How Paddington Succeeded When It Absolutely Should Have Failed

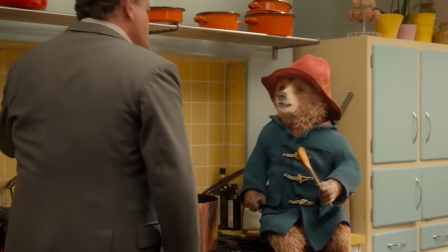Ben Whyshaw, who ended up voicing Paddington after Froth's departure, lends the character a soft-spoken warmth that instantly endears the audience.
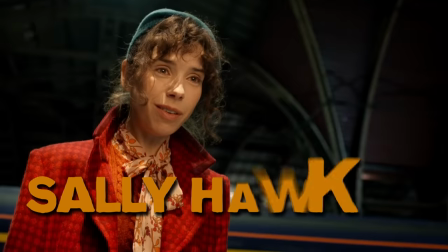And the human actors are equally as stellar, especially Sally Hawkins as the quirky and spirited Mrs. Brown.
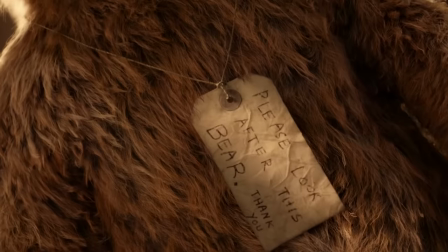Hawkins floats about every scene in a dreamy sort of way that tells us basically all we need to know about her character.
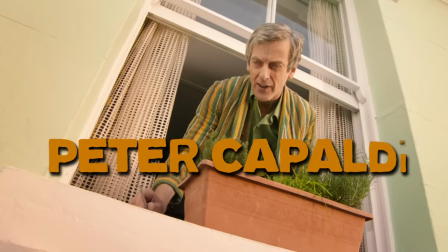Hugh Bonneville as the scruffy Mr. Brown and Peter Capaldi as their nosy, disapproving neighbor, Mr. Curry, are also excellent.
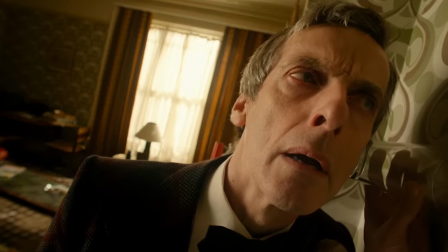And you can't help but love them even when they're meant to be antagonistic in the narrative. Everyone involved seem to know exactly what they're there to do.
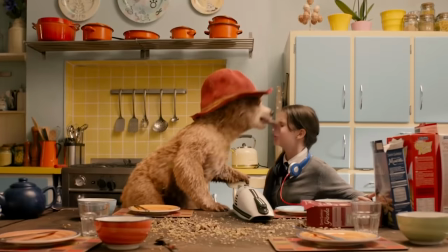They take the subject matter of the movie seriously without taking themselves seriously,
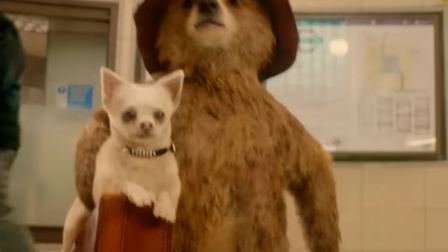which creates this kind of magical atmosphere that keeps the tone of the movie exactly where it needs to be,
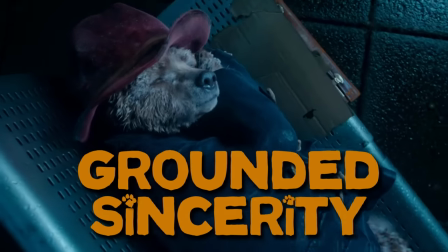smack in the middle of silly fantasy and real grounded sincerity. That might be the most challenging part of bringing a movie like this to life.
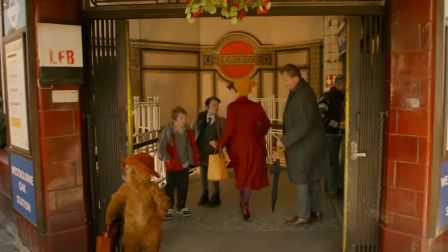Balancing a suspension of disbelief with a realistic enough tone to keep the audience engaged isn't easy.
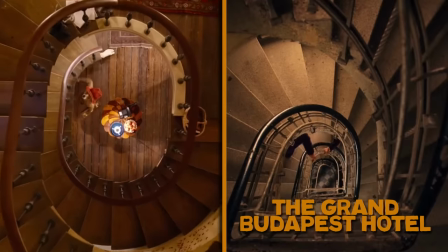And King's Wes Anderson-esque directorial decisions cannot be overlooked either. Several of the more action-oriented scenes are absolutely perfect.
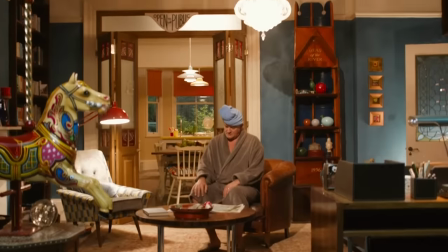And the dollhouse sequence is nothing short of a masterpiece. It shows up fairly early on in the runtime and serves as both an introduction to our main characters
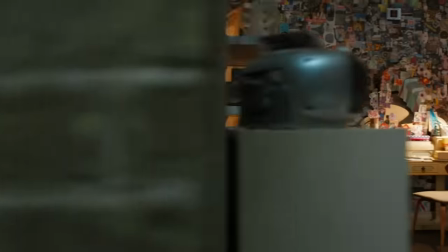and also an introduction to the type of directing the audience is going to be treated to moving forward.
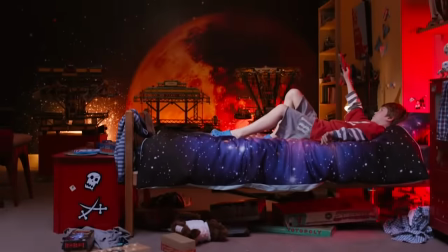It's a cute and clever way to show the Browns the way Paddington initially sees them, as a perfect, if not physically and emotionally distant, little family.
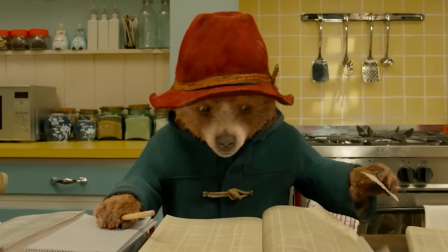But the attention to detail in the simpler shots is where Paddington really shines.
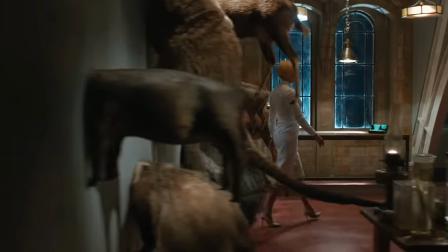King's style really elevates Paddington to a level of artistry seen in very few films today. and not just ones made for children.
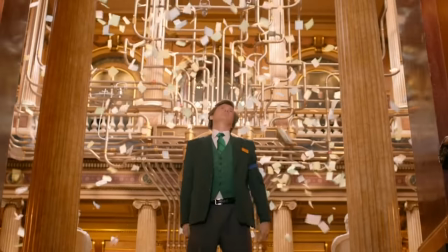It all adds up to be a genuinely enchanting experience for audiences. And the sequel, also directed by Paul King, is just as great.
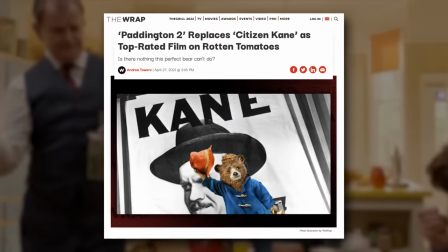It may even be better. It did, after all, briefly overtake Citizen Kane for the title of highest rated movie in history on Rotten Tomatoes, which is quite a feat.
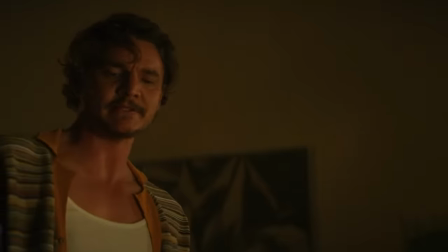What is your third favorite movie of all time? Paddington 2. What? I cried through the entire thing.
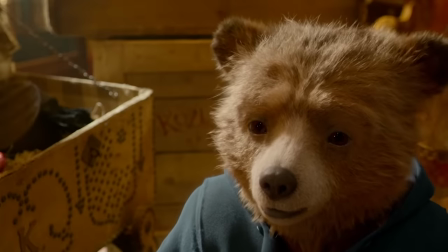It made me want to be a better man.
But Paddington 2's release in 2017 is an elaboration on all the best bits of the first film.
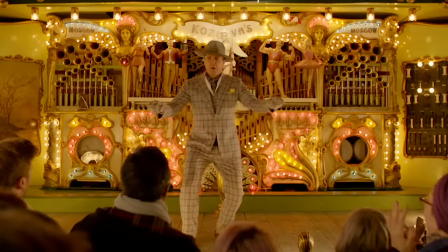The addition of Hugh Grant's character is delightfully unhinged.
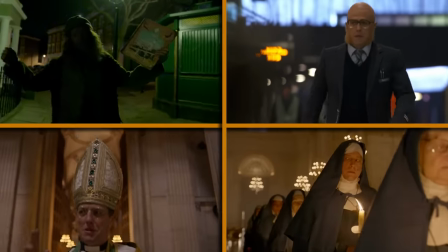The choice to make the villain a washed-up actor who uses his characters as disguises is even more cartoony than the taxidermist in the first movie.
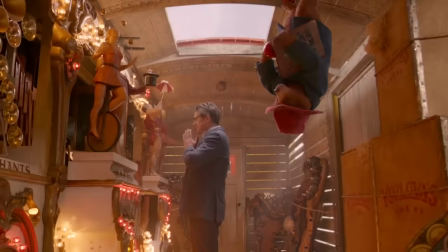But because Paddington 2 maintains that fantastical tone, that exaggerated villainy works even better here than it did originally.
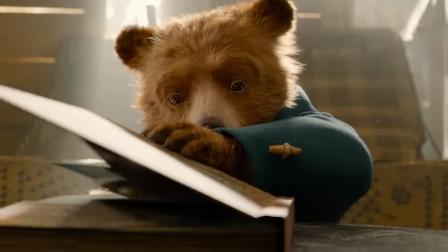The answer to the dollhouse sequence in the first movie, with the pop-up book in the second, is equally brilliant from a visual standpoint,
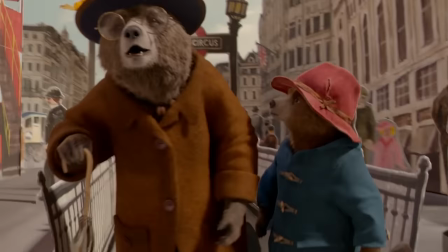and they inject a hit of raw emotion into it as Paddington imagines taking his Aunt Lucy on a trip around London.
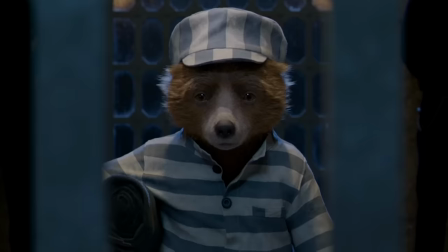And while the decision to put Paddington in prison could have gone terribly wrong in a lesser film,
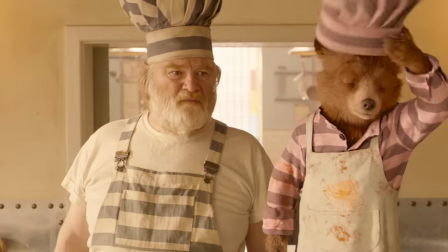Paul King once again managed to create something beautifully earnest with those same underlying themes of kindness,
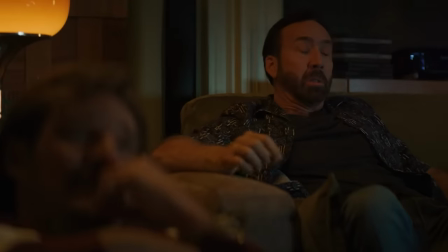acceptance, and community.
Paddington 2 is incredible. I told you.
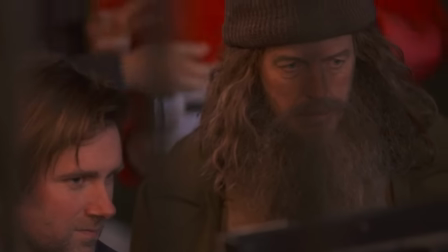Paul King and the rest of the cast and crew came together to make something worthwhile,
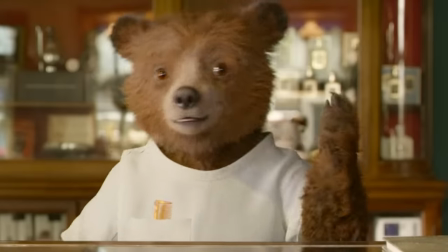something that's as visually stunning as it is heartwarming, Something that understood and respected its origins without feeling like a boring retread.
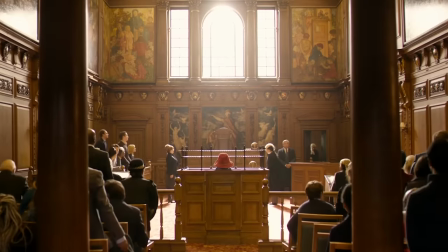Neither of the films talk down to the audience, and in fact, they ask us to engage with some pretty interesting ideas about our society at large.
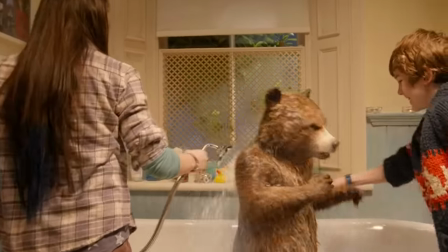It's this level of quality and care that makes Paddington and its sequel succeed where so many others have failed.
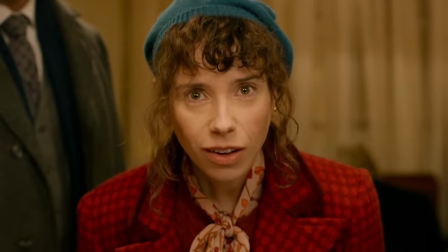The creators understood that in order to make a great family movie, you have to make something that actually appeals to the whole family.
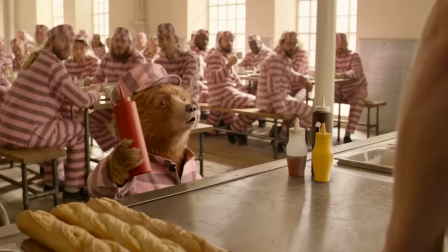On the surface, another fish-out-of-water-style movie, featuring a talking CGI animal shouldn't have worked.
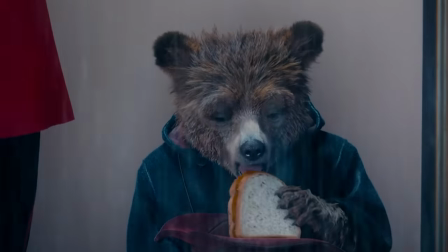But Paddington warmed our hearts with his ceaseless optimism in the face of unending negativity,
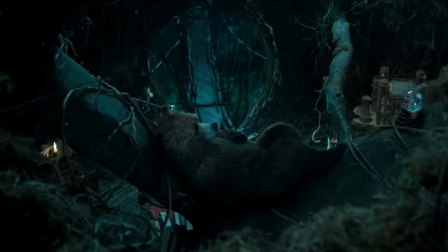bringing the community of moviegoers together to celebrate a little bear from darkest Peru.
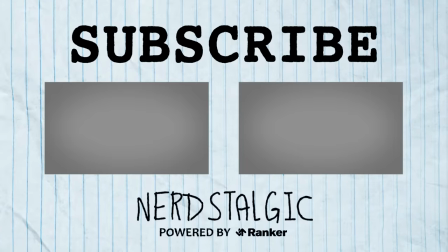And that's all we have for you today. Do you think Paddington 2 deserves the highest rated movie crown? Are you suddenly craving a marmalade sandwich? Be sure to leave a like and consider subscribing to the Nerdstalgic channel if you'd like to see more content just like this.